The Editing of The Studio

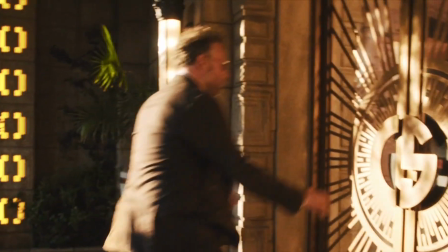The studio is known for its long takes, so what does that mean for an editor?
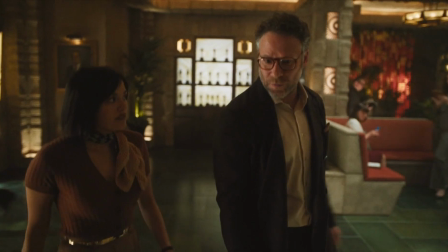Well, in this video I will be looking at Eric Kissack's editing process, from working on set during takes to hiding cuts in the edit suite.
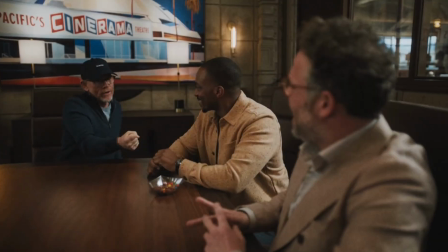Pacing. Normally when editing a film or TV show, you can dictate the pacing of a scene with how you cut.
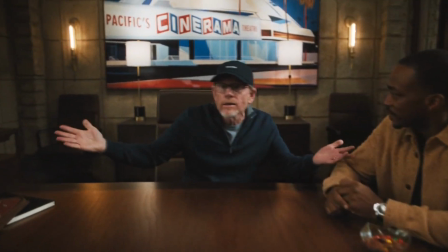Here is the original scene.
Any thoughts?
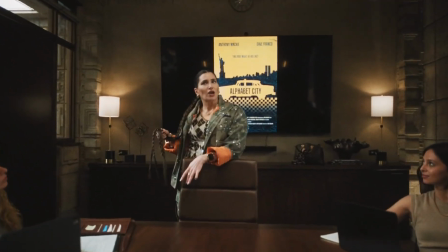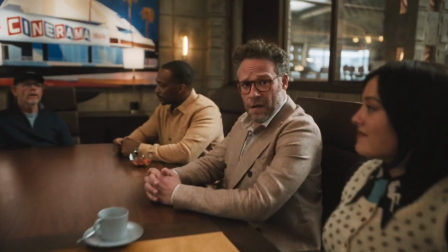Matt, you had some thoughts about this, right? Oh, really? Yeah. Matt, you have thoughts?
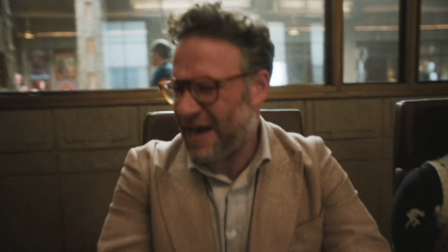I have now edited it to demonstrate how you can change the pacing.
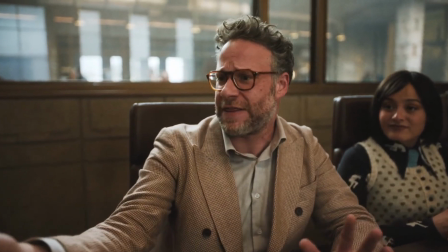I have sped up Maya's response, and I have used a reaction shot of Matt from a different part of the scene and reversed it, so he is looking from Maya to the table in a state of nervousness.
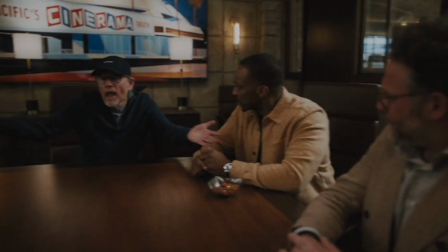Here is the scene now.
I mean, we like it, right? Any thoughts?
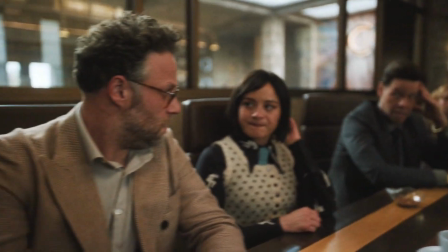Matt, you had some thoughts about this, right? Matt, you have thoughts?
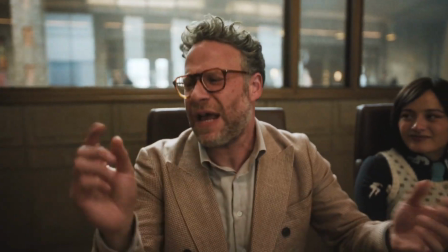These are just a few tricks you can use to change a scene's pacing, but with the show using long takes, Eric had to make these decisions on set.
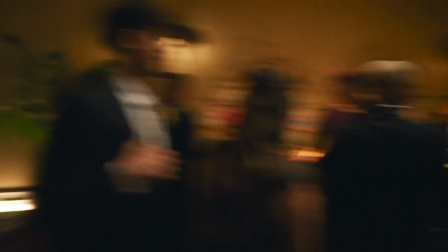I put myself in the brain space of being in the edit and being like, the scene is like fun, but like if we remove this one beat, or if we sped up this moment,
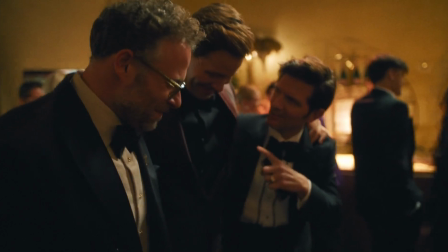or if we got Ike to say his line as he's going to the door so that we don't have as much shoe leather. You know, normally I would cut to a reaction shot to like speed up that walk, but I can't do that.
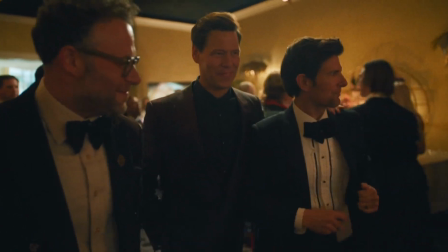So it was all these kind of things of like crunching the pace and the timing as they were shooting it,
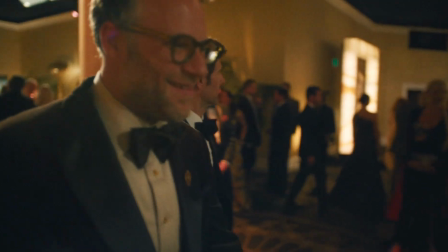so that by the time we got to like take 15, 16, 17, the whole thing was just singing.
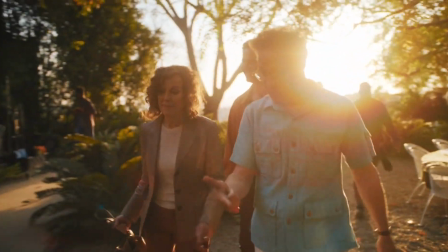Improv and Comedy. Sometimes a joke may seem funny, but in the edit it doesn't land, or perhaps it just doesn't feel right with the surrounding scenes.
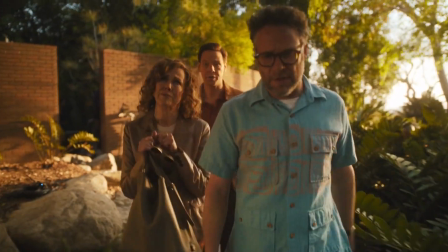But with the studio, these are some of the decisions Eric had to decide before even stepping foot in the edit suite.
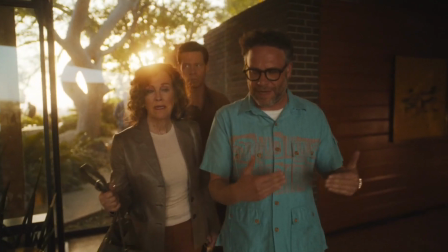We'd do the scene 3 or 4 times, and I would be marking up the script, and I would be like, is this word necessary?
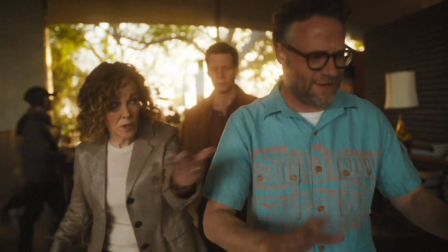Is this joke necessary? Here is him talking about improvised moments.
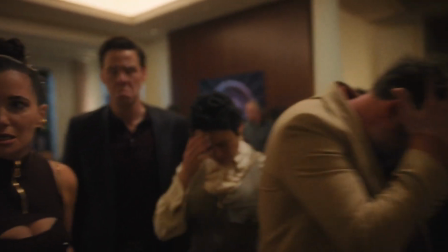You know, a lot of what comedy editors do is combining their favorite improvs, or even just favorite performances.
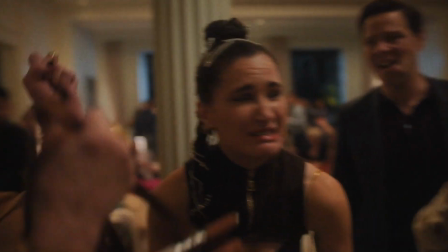You know, let's say like Kathryn Hahn saying something different every time here. Kathryn O'Hara's doing something crazy every time here.
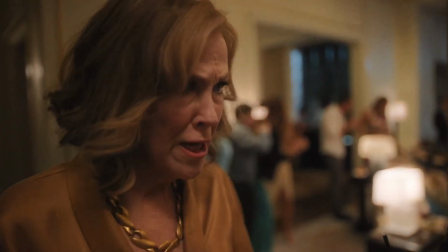I'm going to want to switch takes at this point and at this point and at this point in the scene.
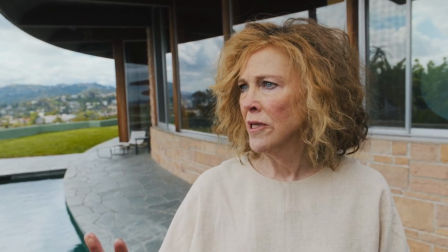So I get together with Mark and I'm like, okay, Mark, after Kathryn says this line,
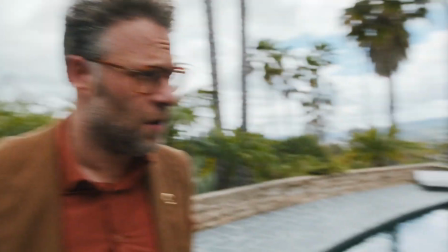I need you to pan over to Seth for a second so that if I need to, in that pan, I can switch takes. Which leads me on to the next section. Hidden edits. Unlike in Adolescence, there are hidden cuts throughout the long shots.
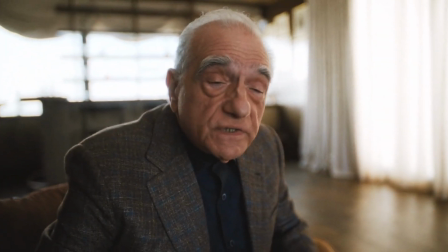Whip pans provide an easy transition to cut between. So let's take a look at an example. This is the original version of the episode.
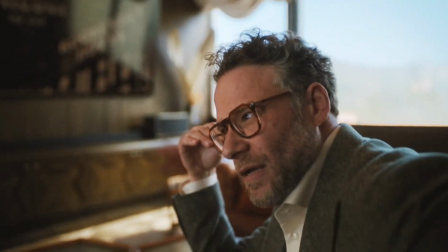Jonestown. Like the cult massacre? Yes, exactly.
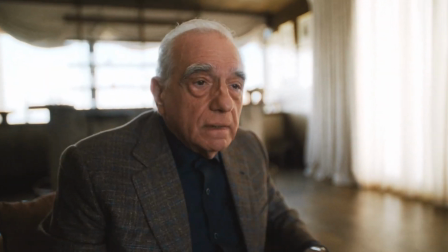But let's say hypothetically you wanted to cut Matt's line saying, like the cult massacre. Well, with the whip pan it means you can. Here is me cutting that dialogue.
Jonestown.
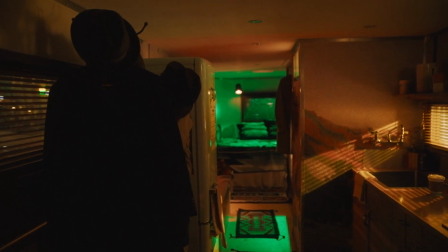Another way is when somebody crosses the frame. How this works is when the body completely covers the camera, it allows for the take to be switched.
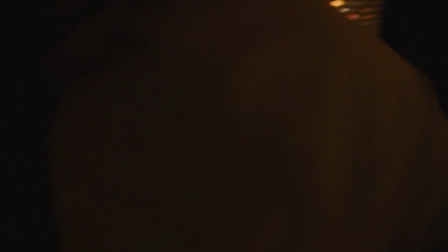For example, one take, body covers the shot, and now we are on a different take.
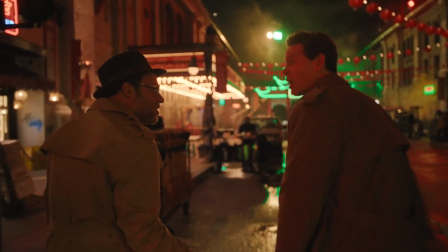Being able to cut helps the editor get the best performance from the actors, and it also means that a stunt double can take the fall.
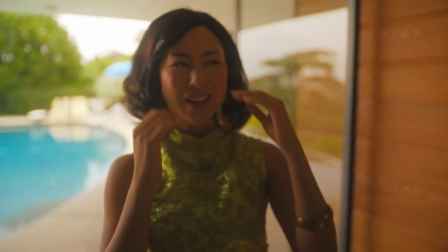I'm sorry, Greta.
If I had to guess how this was done, I would say during the whip pan, they cut to the stunt double.
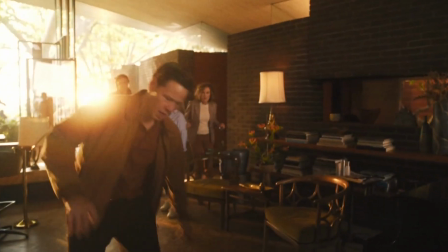And then during the pan up, there was a digital stitch of 2 different takes. Visible edits.
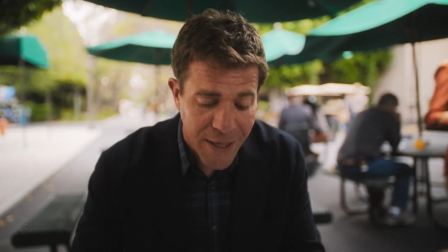There are cuts throughout the show that take us from one location to the next, but in episode 4, they use stylistic transitions like dissolves and wipes,
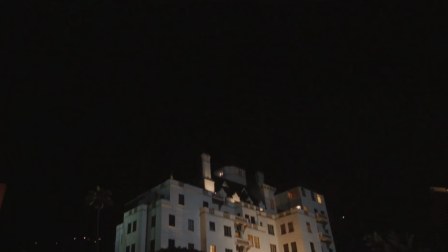a common transition found in film noirs, which works perfectly for this noir-style episode.
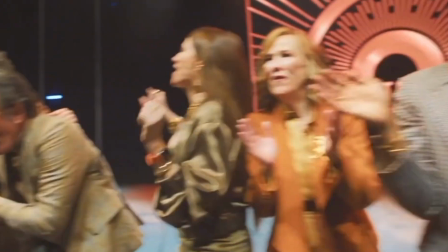Often an editor's work goes unnoticed, and even more so when it appears like one long take,
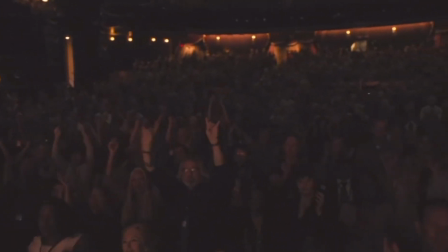but that doesn't mean there aren't any edits, it just means that Eric Kissack has done such a good job you don't even notice them.